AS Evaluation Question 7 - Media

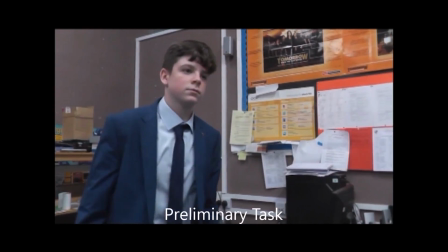0:00 The first problem we had in our preliminary task is that because we were filming inside school,
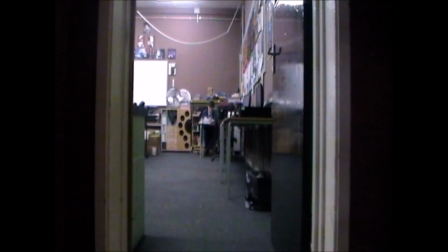0:07 some of the other students got caught in our shots. This made the film less tense,
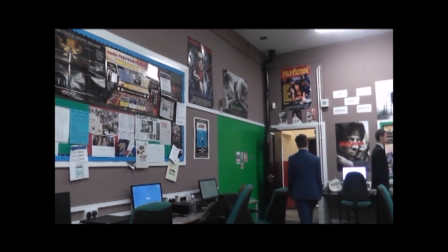0:17 as you didn't get that isolated feeling of the teacher being all alone.
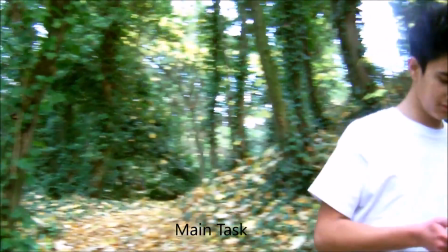0:21 We also found that this was a problem in our main task, as you can see here.
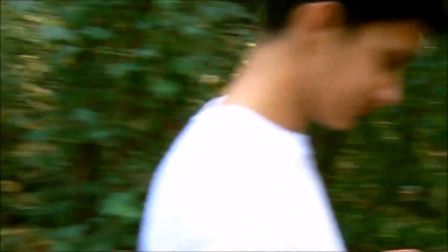0:27 The easy solution was to retake the shot and hope it didn't happen.
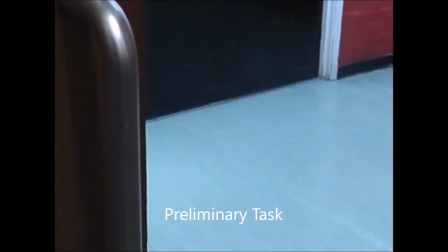0:34 In the preliminary task, another problem was that some of the camera shots were too shaky.
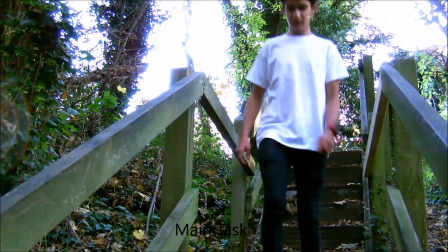0:40 We tried reducing this in our main task by using a tripod,
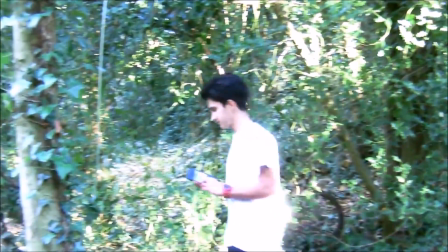0:44 but because of the uneven ground, sometimes it was still quite hard to hold the camera still.
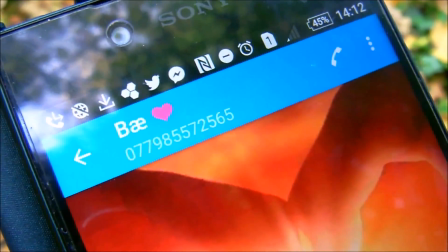0:49 But overall, it worked a lot better on the tripod.
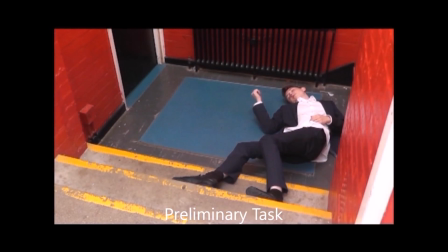0:55 Another problem was the lack of props we had in the preliminary task,
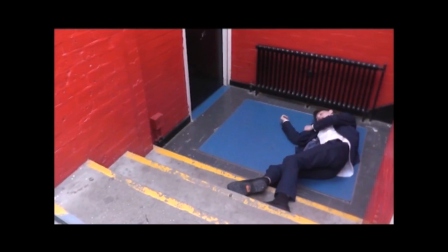1:00 as it makes everything look a lot less realistic, as there's no like blood wounds or nothing.
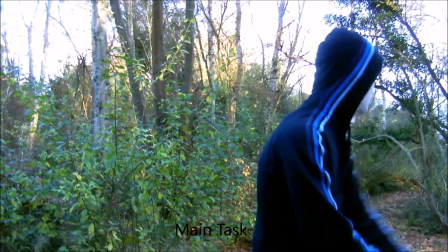1:08 However, in the main task, we bought some fake blood.
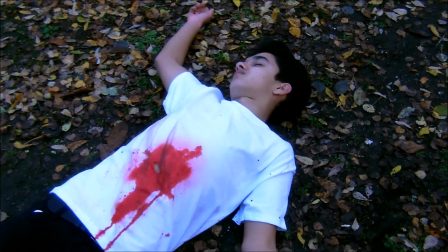1:12 We cut a hole in the t-shirt to make it look like the victim actually was stabbed. A lot more, well, somewhat more realistic.
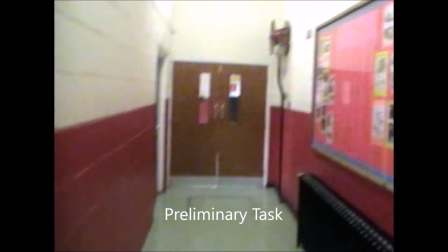1:21 We decided that we would stick with using the point of view shots,
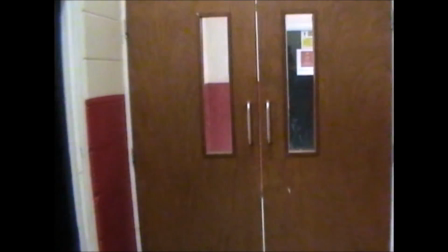1:27 as it worked well in the preliminary task, so we brought that over into the main task.
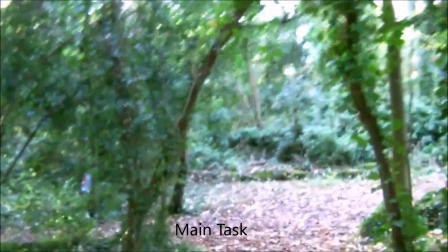1:33 We felt that point of view shots kept the audience on edge.
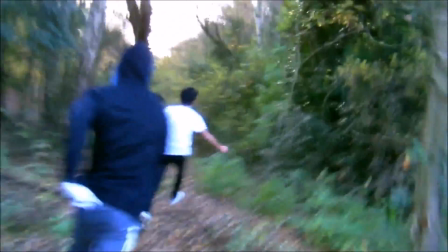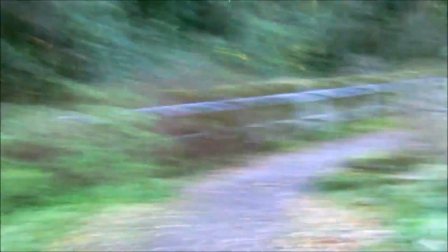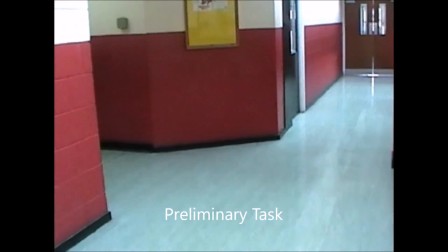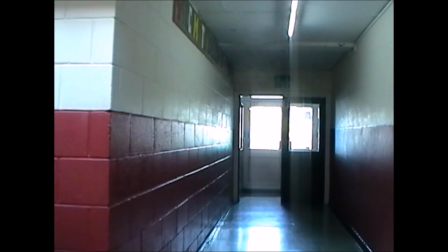1:53 Another problem with the preliminary task was that we used more than one camera.
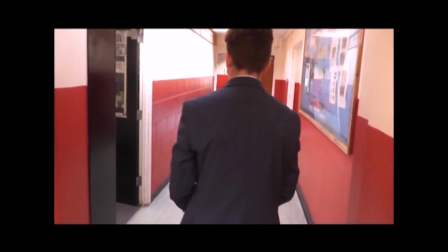1:59 One of the cameras used widescreen, the other one didn't.
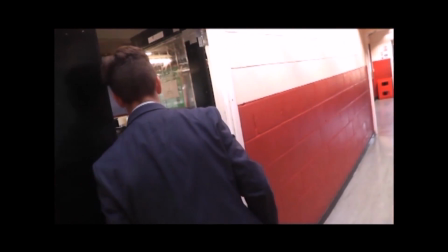2:02 So you can see where we changed the camera because we recorded over more than one day.
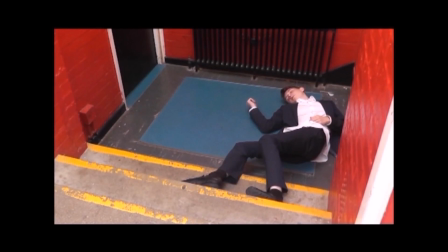2:10 Where in the main task, we used the same camera to make all the scenes flow nicely with each other.
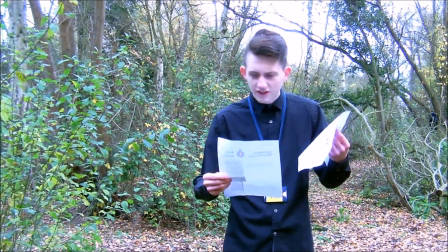2:18 I made sure that I had my own camera, so I wouldn't have to swap them if I needed to, if I was to use the school.
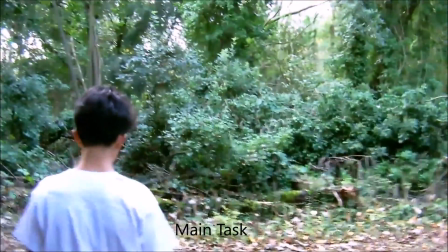2:26 I used the same idea of using the one character all alone, but this time in the woods and not in an isolated building.
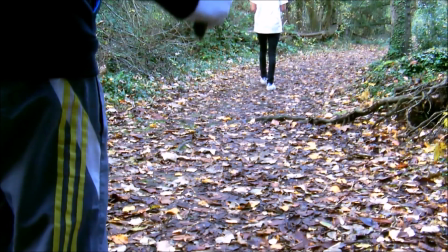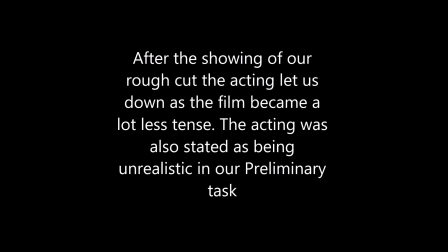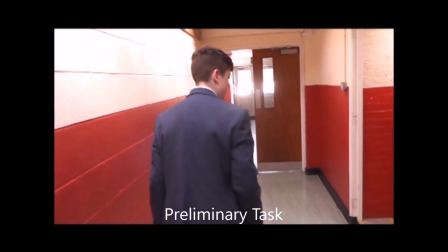2:46 Here is the example of bad acting in our preliminary task.
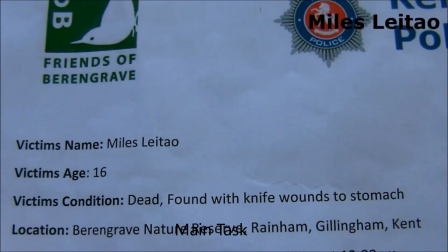2:50 Here you can see one of the characters slightly smiling, which is the example of bad acting in our main task.
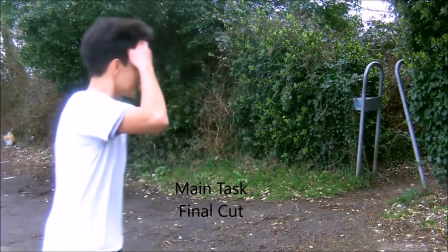2:58 So we retook the chase scene and the ending.
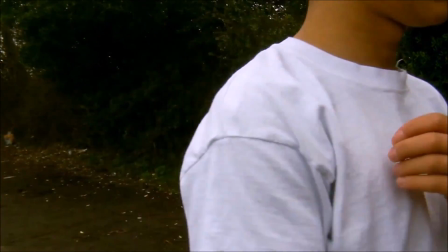3:04 We had the character surviving,
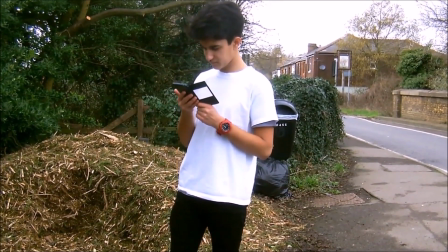3:06 as the police scene would have been too difficult, as we didn't really have a great selection of cast members who could act.
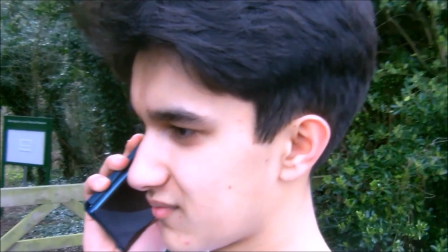3:13 999, what is your emergency, please? I've just been chased by a man with a knife.